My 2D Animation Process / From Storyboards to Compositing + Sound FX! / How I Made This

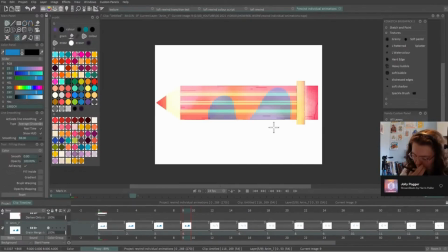8:07 These were super simple and fun to do, just layering up different blobs and using the stencil function to add texture with my grainy brush.
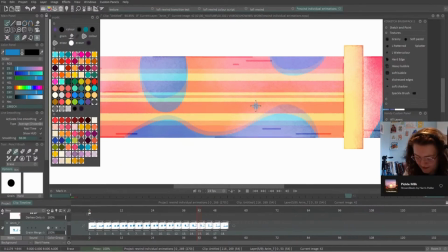8:15 Again, these were in grayscale so I could add extra colours and texture layers later on.
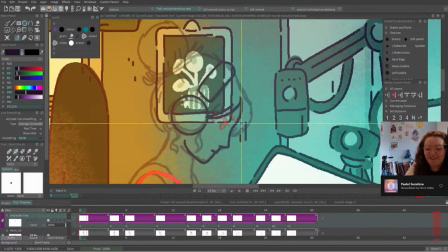8:20 Moving back to the main animation, it was time to line my first scene.
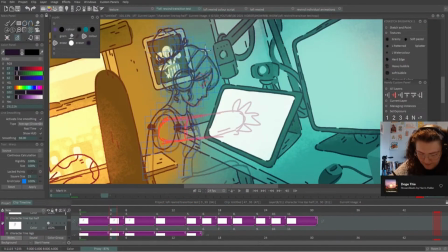8:24 I find this part of the process pretty soothing, though it's important to name my layers and keep them organised so the project is easier to manage.
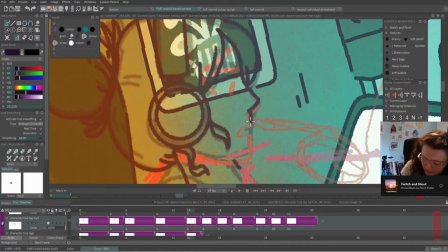8:32 I like to colour code the layers to the character if there are plenty in the scene,
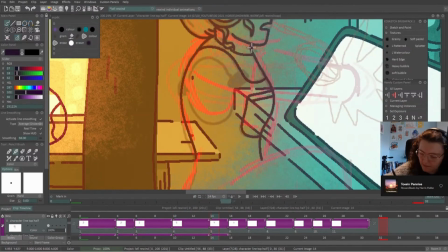8:36 or use multiple colours to show which part of the process they are, like backgrounds and textures, roughs,
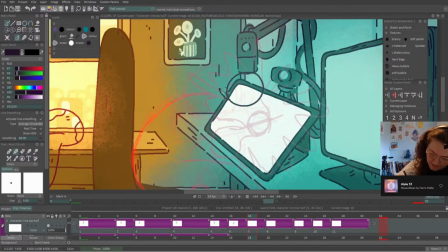8:44 lines, colour, and so on.
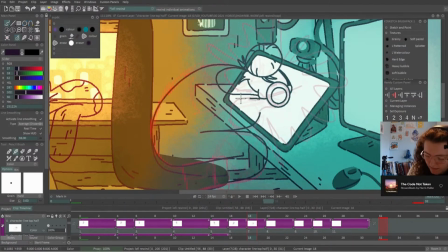8:45 With the different parts of the character on separate layers, I had to make sure each part was closed off so I could use the CTG layer for colouring later.
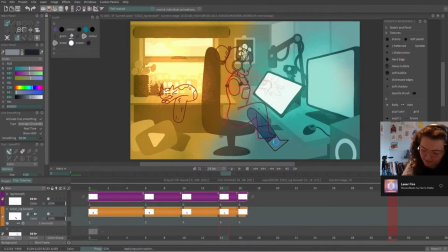8:54 This speeds up the process a lot and acts much like the bucket fill tool. For the eyes, which I couldn't close off with a line, I coloured these by hand.
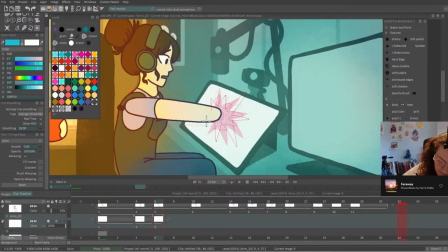9:03 For the magic effect, where the character is pulled into the tablet, I used a couple of layers, one over the top of the character to hide the edges, and one beneath to spread across the background layers.
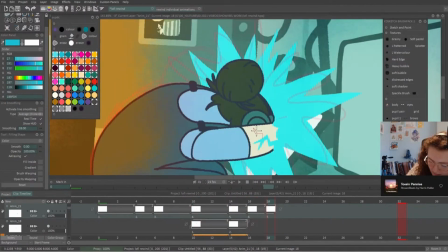9:14 I then sketched out small lightning lines across my character's arm that would spread as they were pulled in.
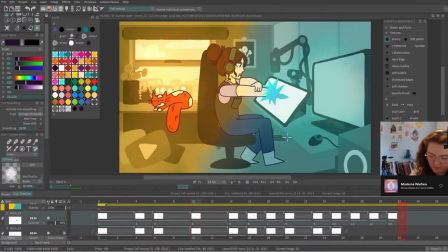9:20 With the textured brush and the stencil function activated on the magic layers, I added in some subtle texture with a blending mode to finish it off.
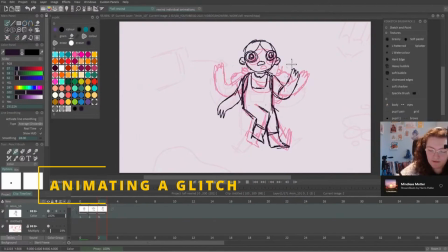9:29 In scene 2, which was my favourite thing to animate, I was back to my regular animated style. My character was in the centre and I started out animating the key poses and then adding breakdowns and in-betweens to smooth it out.
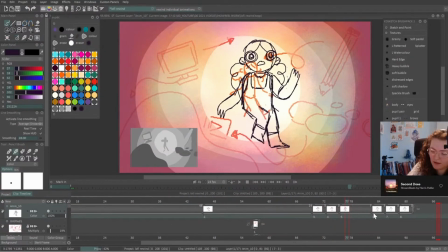9:43 I dragged the frames along to time out the animation and started on the glitch frames.
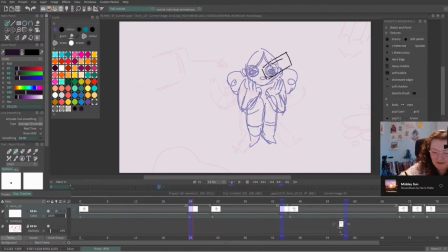9:48 If you've never animated a glitch, I would highly recommend it. You can go absolutely wild with glitch frames, stretching them out using different proportions and expressions, which is why I love them.
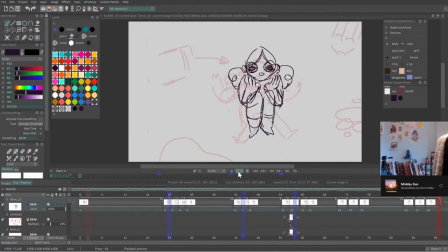10:00 For this animation, I used 2 glitch frames and then an in-between to go between the glitch and regular pose,
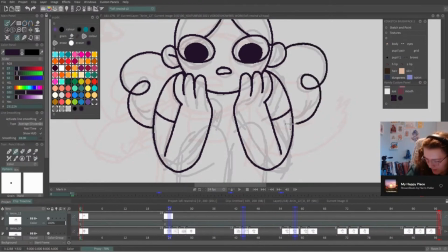10:06 just to make sure that it transitions back nicely. In longer poses, I like to add in a blink to make sure that it doesn't look too still for too long.
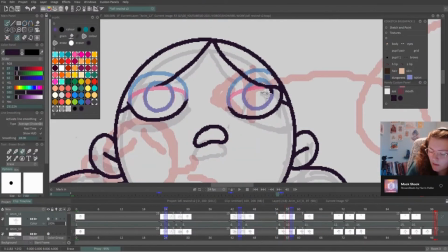10:15 If a character does remain still for too long, even if there's stuff going on in the background or other characters are moving,
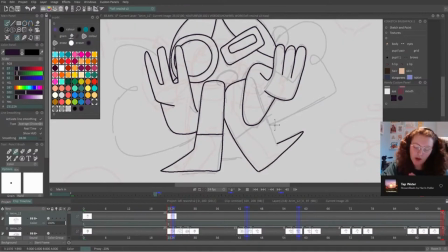10:21 it gets a bit unsettling, and the illusion that they're alive may break. Try adding in a blink or shift in pose to keep things interesting.
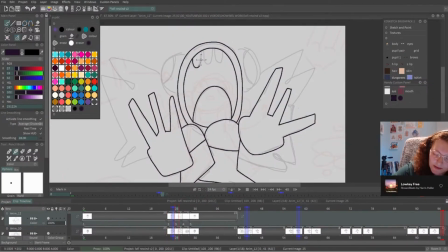10:29 For my recent projects, I've been really enjoying a round, no pressure brush.
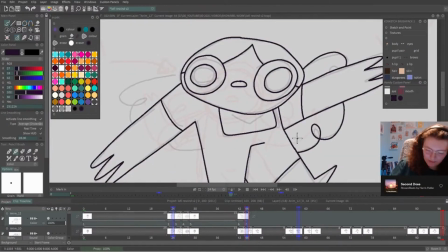10:34 The one I'm using is an adjustment of my soft pencil brush, where the size and power are both set to constant, while increasing the power to 100%.
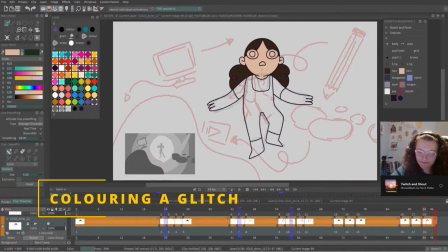10:43 For any recurring characters, I have a custom panel to save my palette, but for the glitches, I wanted each frame to have a different, more saturated scheme that would shift as it played.
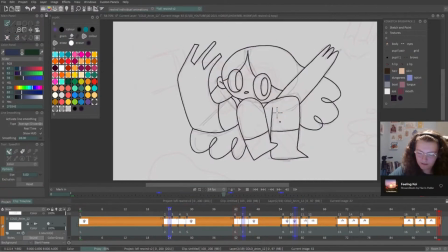10:54 The way I chose the glitch palettes was to limit the palette to 4 colours that I thought looked good together.
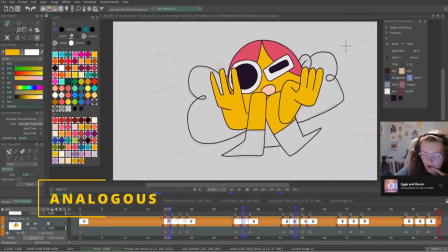11:00 This first palette is analogous, which in simple terms means the colours appear side by side in the colour wheel.
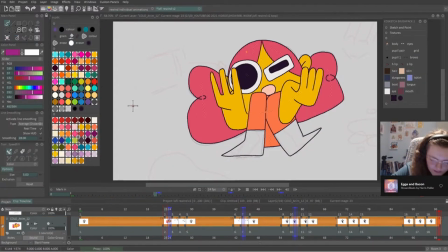11:07 We have 2 shades of pink, a yellow for the skin and then an orange for the body.
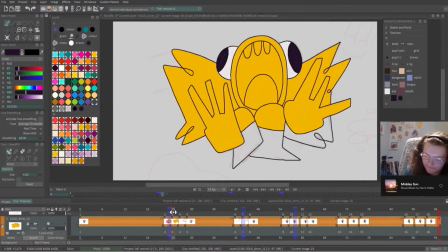11:13 In this first glitch, I decided to keep the skin colour yellow to help link those frames together.
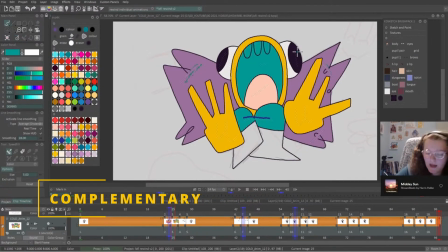11:18 The second frame is based on complementary colours, purple and yellow and blue and orange. It's also an even split between warm and cool colours.
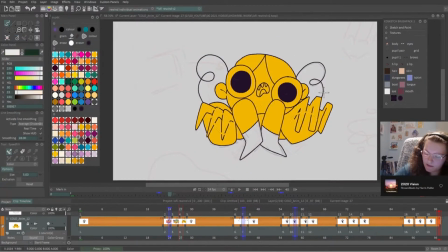11:28 The third frame in this first glitch is much more subdued in the hair and boots, and is a little closer to my regular palette. The yellow skin is still there to link together the previous 2 frames, and the blue of the body is a lot brighter.
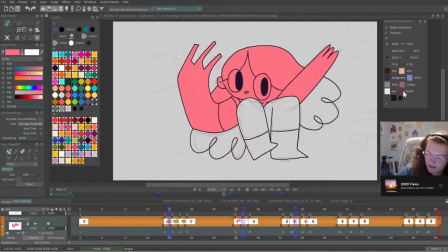11:42 In the second glitch, I chose a softer pink as the skin colour to link them all together. This first frame has a lot more pastel tones and is closer to being triadic, which is where the colours are evenly spaced around the colour wheel.
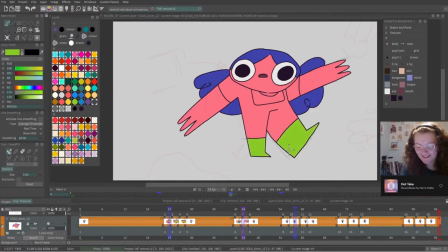11:55 The second and third frames are again much softer with their palettes.
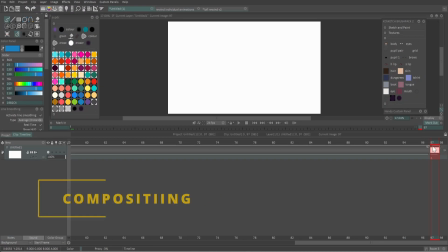12:00 To composite the second scene, I made a new project, added a layer that lasted the duration and copied in the background layers from the original.
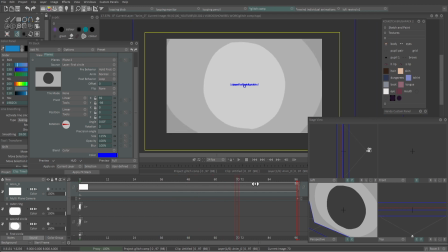12:08 I used the multiplane camera tool to reference the background layers and smaller animations I'd made,
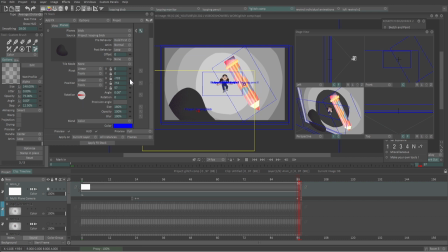12:14 all split into their own projects so they could be added as individual planes and arranged in front of the camera.
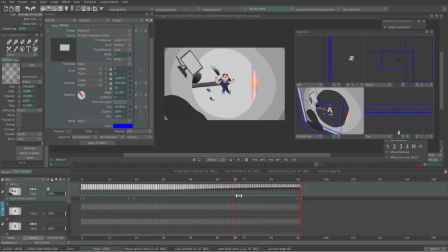12:21 The camera would start out close to the character and then pull back, revealing the grey outer rings and smaller looping elements.
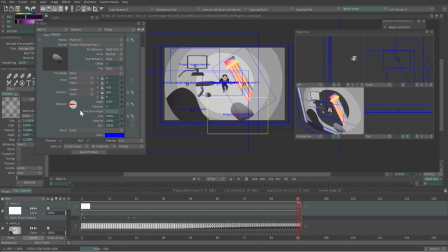12:28 By arranging the planes at different distances, it would give depth to the animation and allow me to fit animated loops between them. It's much easier to see where everything is placed in the stage view. It took a while to get everything just how I wanted it.
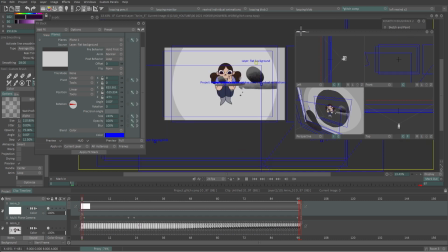12:43 I made multiple tests to check the timing and layout,
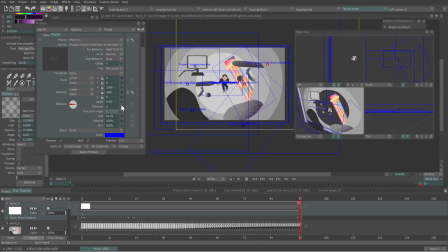12:47 and then added another multiplane camera to the FX stack for the character animation and keyframed that to reduce in size at the end of the movement. I added keyframes to the rotation and position of the smaller animated loops, scrubbing through the timeline to check what the move was like until I was happy with it.
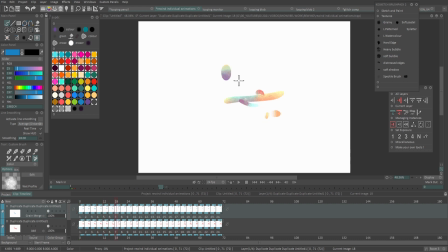13:05 The good thing about referencing individual projects in the multiplane camera is that if you update the project, then the FX stack will reflect the changes.
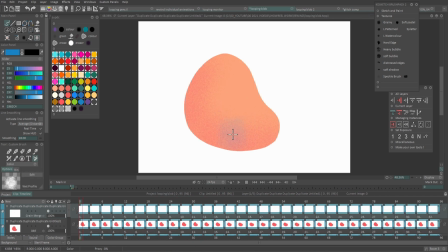13:14 This helped a lot when I was adding colour to the looping animations,
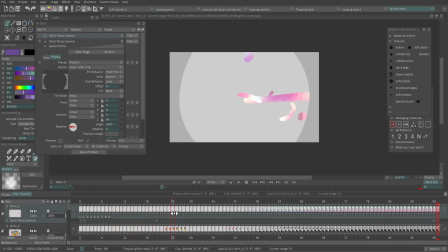13:18 and I used the pencil colours and layer blending modes as reference to give them the same look. When I was finally happy with all the positions, sizes, timing,
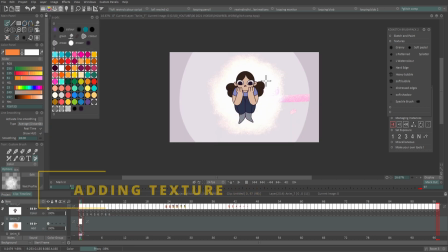13:29 I then referenced the colour script to add texture, highlights and shadows to my scene.
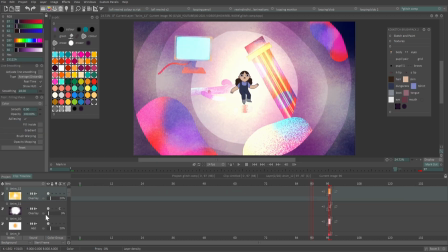13:34 As I'd used a second multiplane camera to render my character glitch on a separate layer, and above the background colour and texture layers,
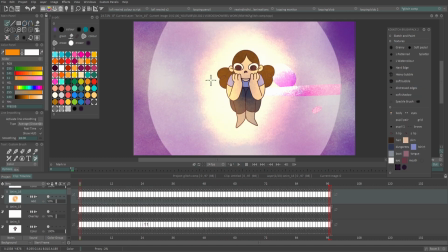13:42 I then went in and added smaller textured details and highlights to match the light source from behind the character.
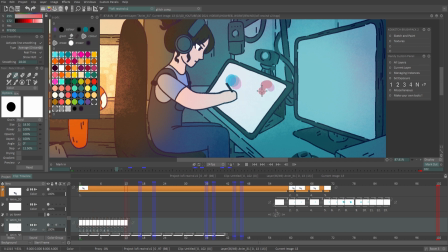13:50 With the compositing done for scene 2, I added in some smaller looping animations to the screens in scene 1,
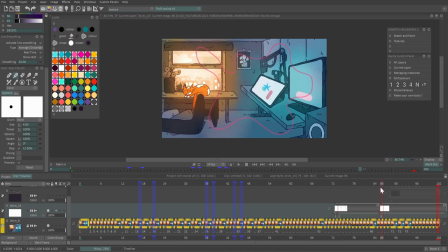13:56 and finished the transition animation that would creep in from the edges to fill the screen,
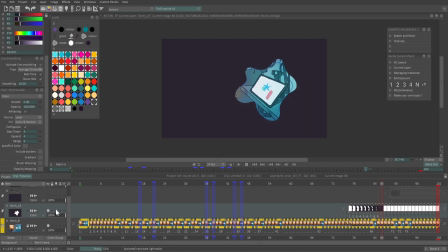14:01 and layered a scratchy looping texture I'd made earlier to go over the top.
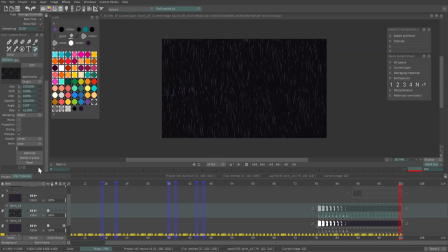14:07 I had the texture play in a loop for a couple of frames before I reversed the
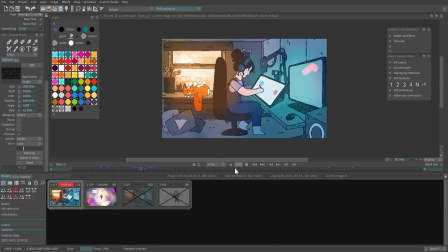14:11 animation on a duplicated layer and copied this to scene 2 for the reveal.
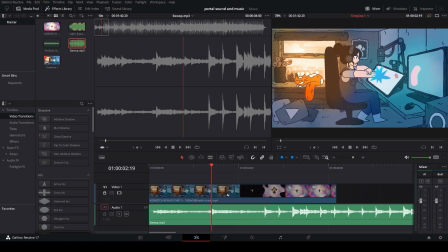14:17 Lastly, I exported my finished animation and added some sound effects. This took 35 minutes to find the clips and put it all together.
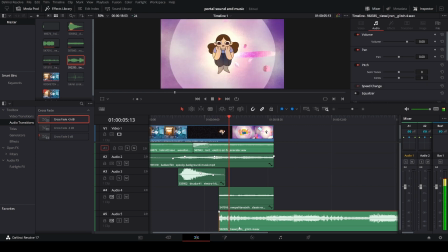14:26 I used the free version of Davinci Resolve and a few Creative Commons sound clips from freesound.org.
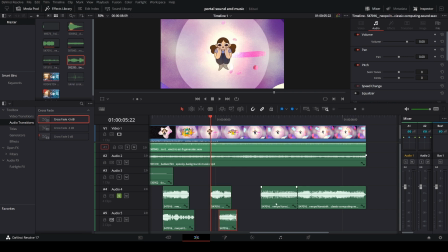14:33 This part was all down to personal preference. I used birdsong, thumps for the chair falling,
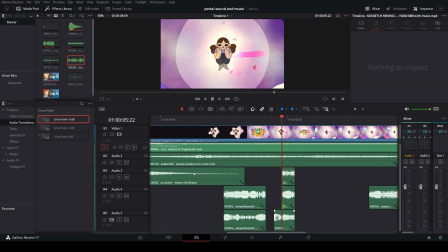14:39 glitch and electric sounds for added effects, and some music to help build a base for each scene.
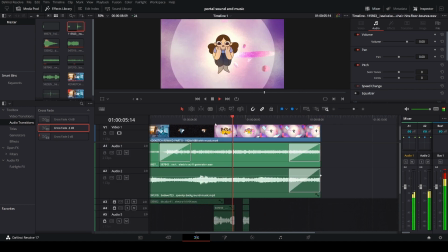14:46 Adding in keyframes to adjust the volume of each clip and some audio transitions to fade out at the end, this is the final result.
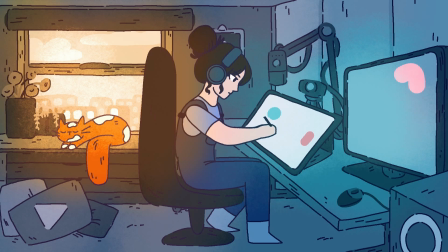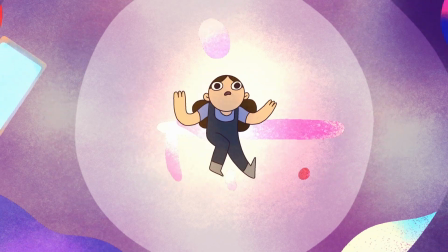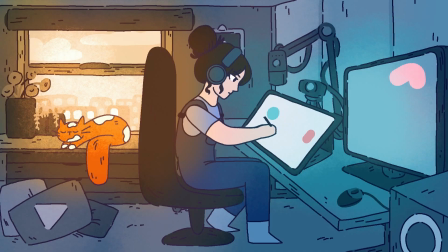15:04 As always, I hope you found this video helpful.
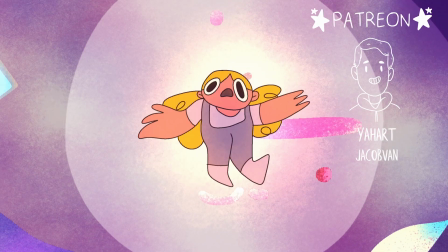15:06 Be sure to subscribe and hit the bell if you want to see more animations and tutorials from me, and I'll be back with another video real soon.
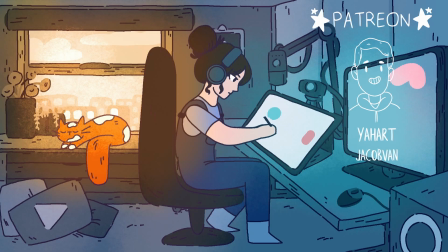15:13 Bye!